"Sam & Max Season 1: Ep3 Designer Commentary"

Hi, this is Brennan Ferguson, a designer and writer. And Dave Grossman, lead designer slash writer.
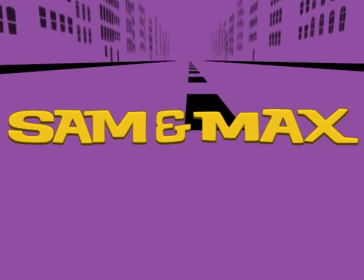0:06 And Dave Bogan, art director. And Kim Lyons, environment artist. Emily Morganti, marketing.
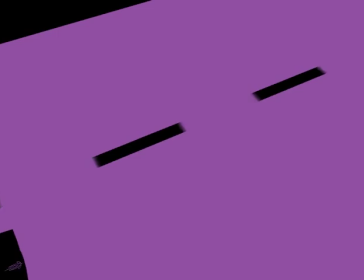0:13 So here we have the mole, the mom, and the meatball. And it's purple. It's beautiful.
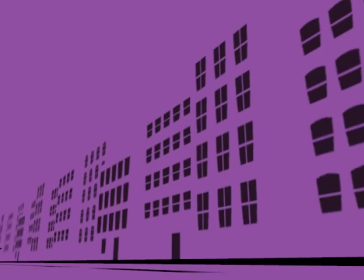0:18 And it's, more importantly, it's not yellow.
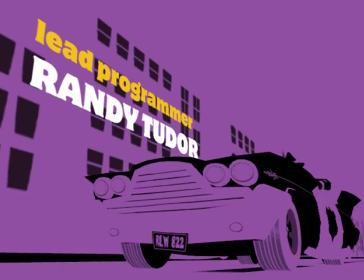0:22 Yes, we had originally planned to go through the colors of the rainbow on the six opening sequences, but we got as far as orange,
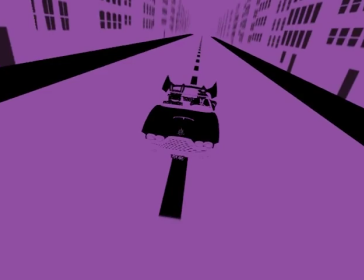0:29 and people started posting on the forums saying, hey, what's the next color going to be?
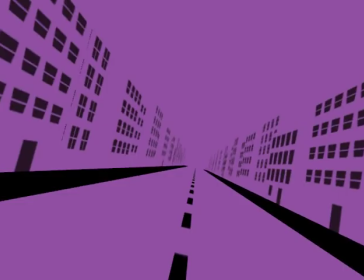0:34 And they started associating the rainbows with Hugh Bliss, which was exactly what we didn't want them to do yet anyway. We wanted to sort of keep that a secret for a little while. So we, as an emergency last-second measure, changed this one to purple.
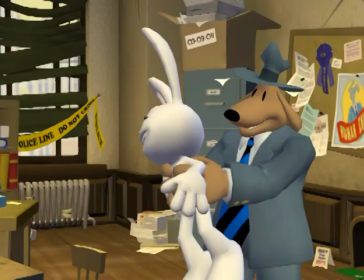0:50 Yeah, even though it works more nicely as a package for a
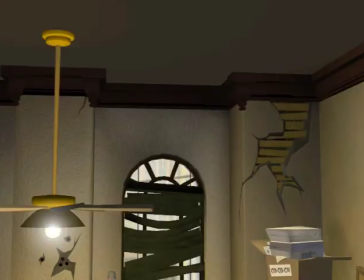0:54 full season to have each episode have a color of the rainbow and have that to tie in with U-Bliss,
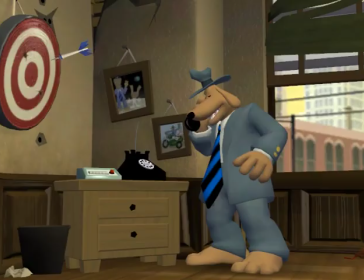1:00 being forced to change midstream actually kind of opened up possibilities with a couple of the other episodes, and that worked out really nice for us.
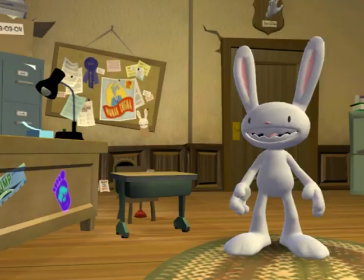1:09 Sam and Max never do anything in the right order anyway. That's true.
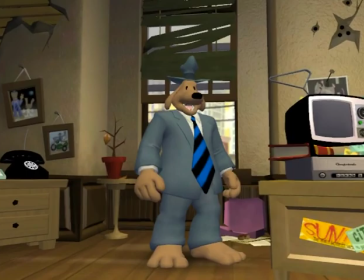1:16 So this episode, we had Jeff Lester again doing contract writing, and he wrote a lot of fantastically funny dialogue.
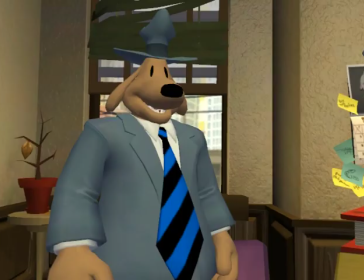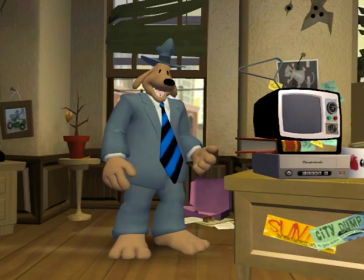1:31 Yeah, the line that's coming up about does the carpet match the drapes, the first time I played it, it was like, I can't believe they just said that.
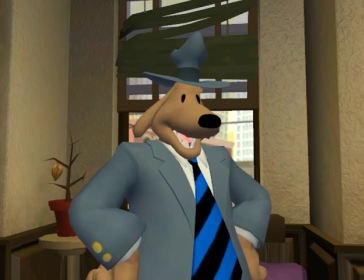1:38 And there's actually a point when Kevin was playing it for the first time right before it came out. You can kind of fast forward it through the beginning.
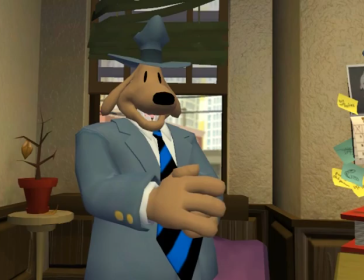1:43 Then he goes into Bosco's and he talks to Bosco's. Why did they just ask Bosco if the carpet matches the drapes?
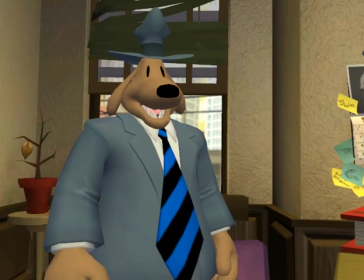1:50 I think in general this Sam and Max series has been a little bit more edgier than
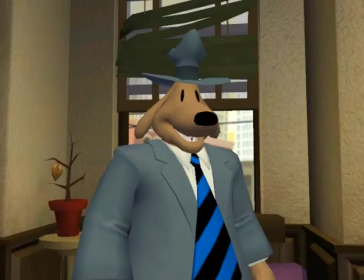1:56 probably any other game that I've worked on in terms of dialogue and content.
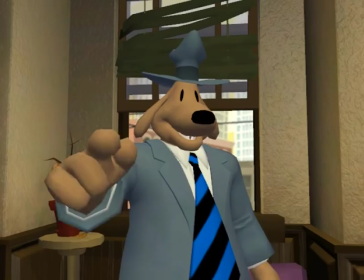2:05 Not speaking about violence or anything, but just the writing. And it's actually really refreshing. Usually larger studios will hold you back and not let you do certain things because they want to get that g rating or whatever it is writing for
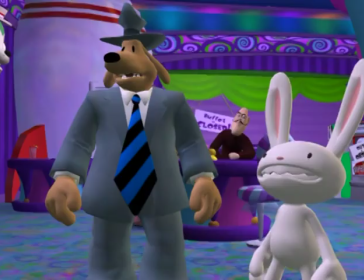2:21 these for everyone pretend that you're steve purcell and imagine what he would do and or say and it's actually a fun e for not funny
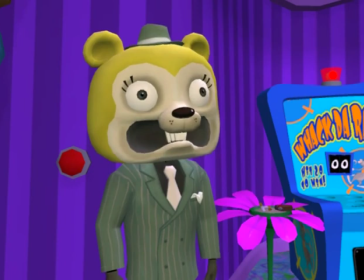2:31 but uh yeah so uh we've been really really happy with what we've been able to do here and
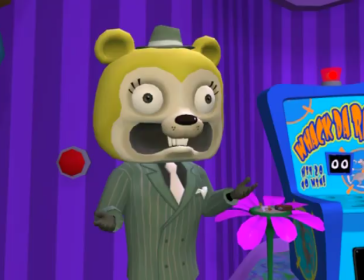2:37 a couple of times the boundaries have been pushed and and i was feeling a little nervous but overall You play back through it,
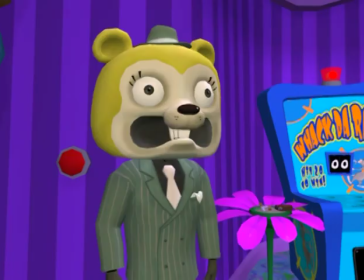2:44 and it's all funny stuff, and it's worth it. I'm glad we can do that at Telltale.
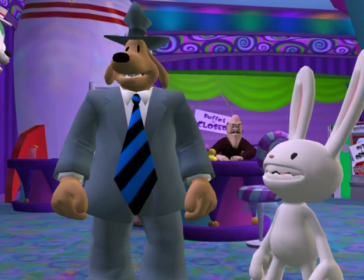2:51 These guys in the bear heads caused a temporary rift between me and the sound guys.
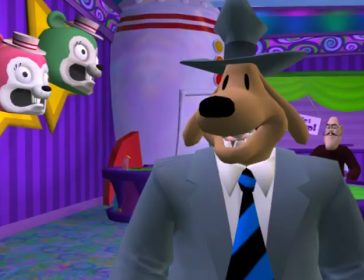2:57 I don't think they're temporary. Those sound guys.
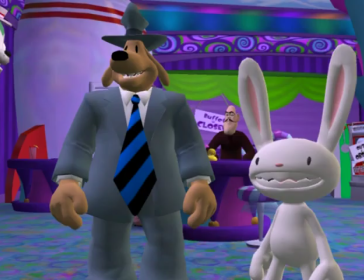3:02 They wanted to process the voices of the characters who were wearing the bear heads, which is basically everybody knew that you talked to except for that one guy over there. so that they would sound like they were muffled coming from in the middle of something. And it just sounded too muffled to be pleasant, and even doing it just a little bit.
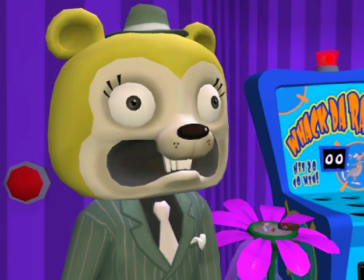3:20 So I didn't let them do it, and they hounded me about it for the next three episodes.
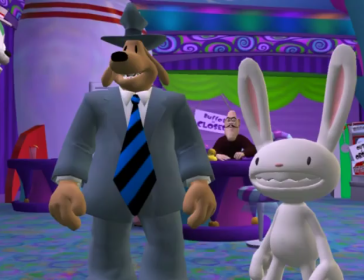3:25 Nice. Just be glad you don't have to go into the voice recording sessions where it gets brought up every time I sit next to Julian.
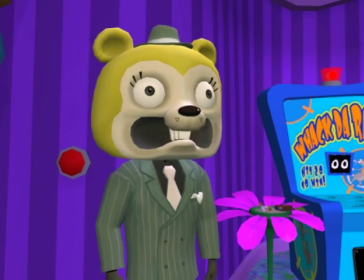3:33 But really, we actually like each other. There's a nice little detail in there. Behind the Whack-A-Rap machine is a fresh flower ashtray with cigarette butts sticking out of it. And again, it's very refreshing to have a game that you can have, you know,
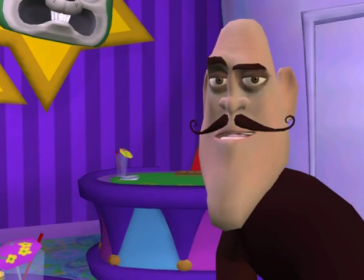3:51 someone smoking a cigarette or a dirty ashtray or a
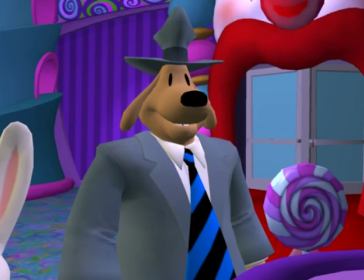3:57 bottle of booze up on a shelf somewhere and not have someone standing over your neck,
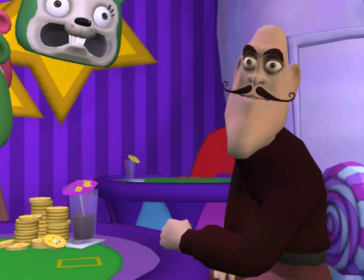4:02 you know, telling them not to do it. look more like our offices.
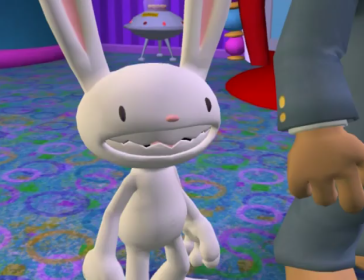4:09 Absolutely.